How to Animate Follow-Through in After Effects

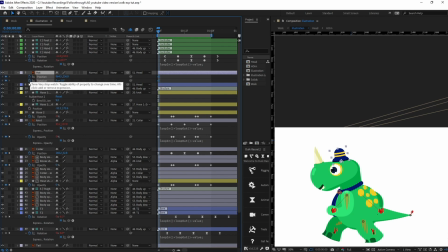7:59 So I'm going to add position and rotation at this point,
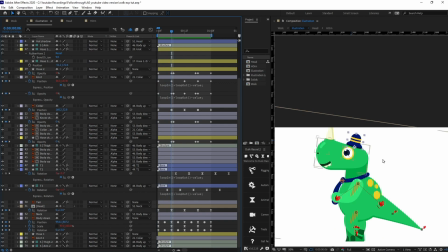8:03 and when this one is when the head is in its highest point,
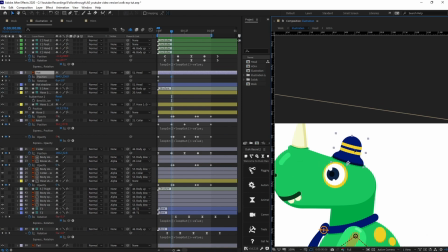8:08 we are going to move the hat slightly upwards somewhere around here, and I'm going to add some rotation to it.
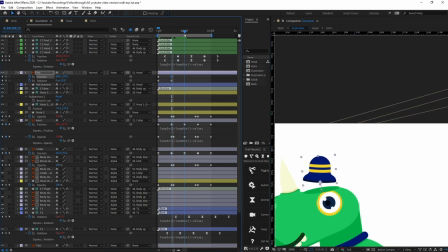8:18 All right, and again I'm going to paste the initial keyframes. When the head is
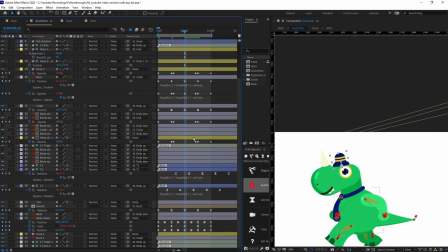8:27 it's down pose, so again I will just paste in alternative way.
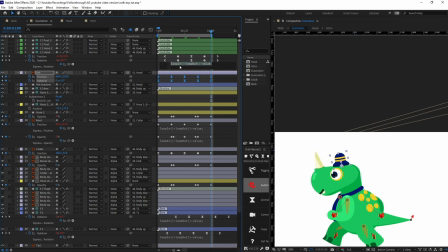8:35 So I'm going to ease the frames and let's add loop expression to it. All right, now let's offset the rotation from the position,
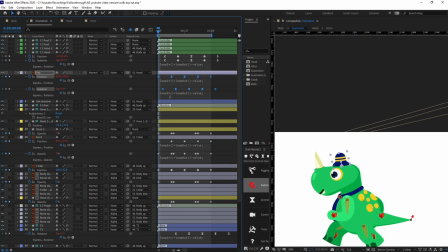8:46 and again the whole thing position and rotation with around 3 frames. So let's check the animation.
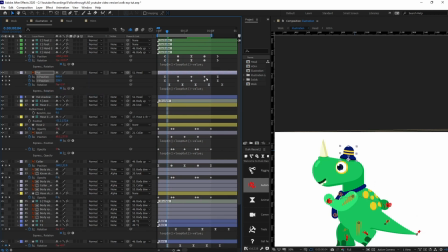8:57 Yeah, it's looking fine, but I think we can simply just customize the motion graph editor a bit. So for that I'm going to jump onto the motion graph editor.
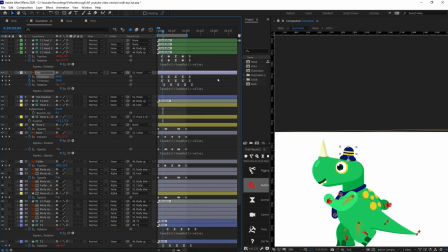9:12 I'm going to only edit the Y axis. I will simply make the X axis a linear keyframe.
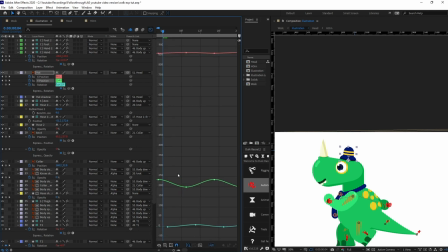9:19 Let's change the Y axis a bit. So I'm going to make this slightly stiffer, plus something like this, so that it actually looks like it's bouncing on the head.
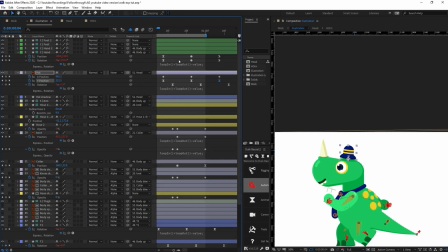9:33 All right, now let's check out the animation. Okay, let's offset it 1 more frame, or rather
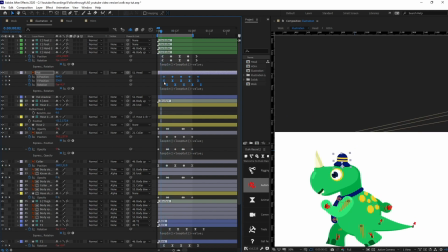9:53 I will simply offset with 2 frames.
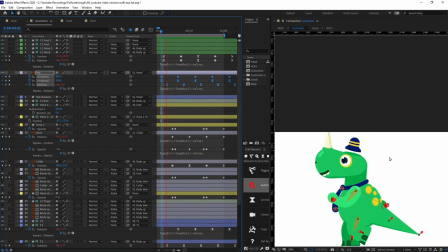Yeah, this one is looking better.
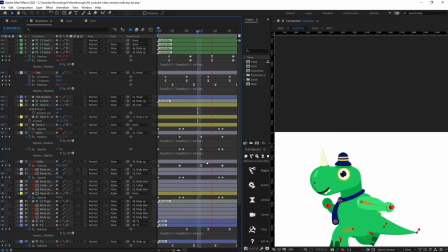10:08 Alright, so like this you can apply follow through in your animation, in your character animation as well. Now we can also add some follow through with the hands as well. So for that we can simply offset it slightly like this. And also we can add some follow through in the rotation as well.
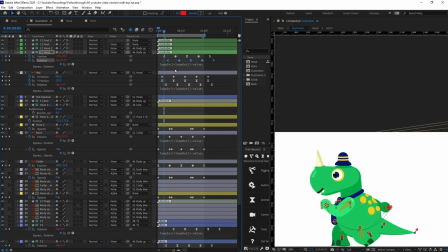10:27 We are going to simply offset it with around 3 frames and let's check out.
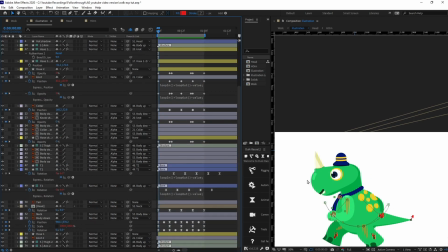10:32 Yeah, it's looking fine. Now let's add some follow through in this head as well, because it's whole thing is moving together. So what we can do is, we are going to apply the loop expression to it.
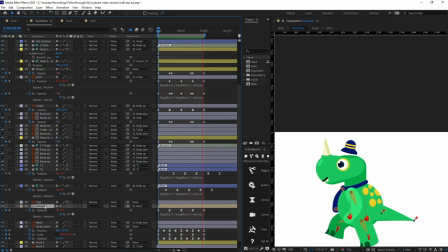10:48 And for the head, as you can see, it's rotating. Let's open the composition.
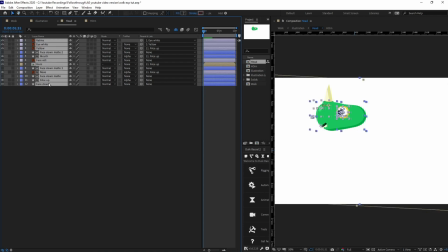10:54 Now you can see that it's rotating in a particular manner. So we can simply add some
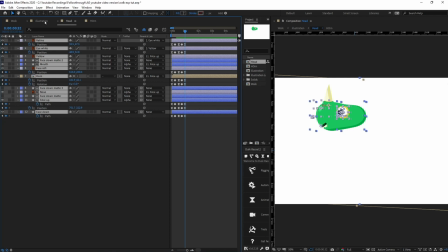11:03 we can add time remapping to this particular layer, and we can add loop expression to it. And let's check it out how I have done it. So for this particular
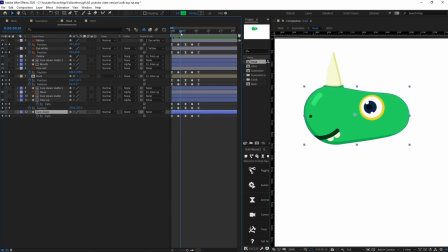11:18 head layer, I have just added path animation to it so that it actually looks like it's rotating. For the face, I have added track mat, this upper lighter portion of the face, and I have simply moved it in the x-axis.
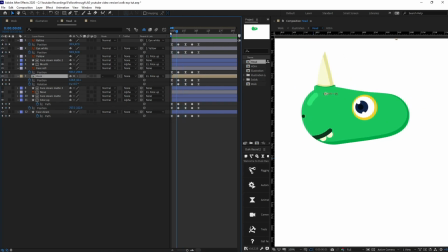11:34 That's all. For the horn, it's moving. This is the total side pose. This is where its horn will be at its extreme, and then again it will be at its extreme in this particular pose, and then again it will go backwards.
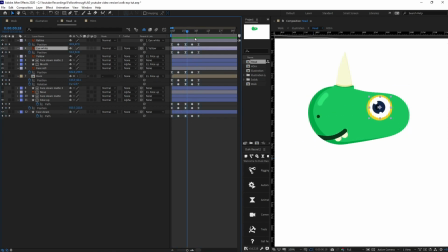11:51 Same with the eyes and retina, everything. So it will again just move only in x-axis.
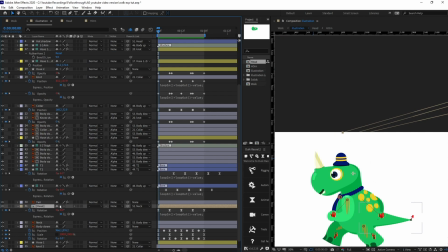11:58 Okay, so let's turn on the time remapping. Let's enable it, and we are going to put a keyframe over here, and let's delete the keyframe at the end.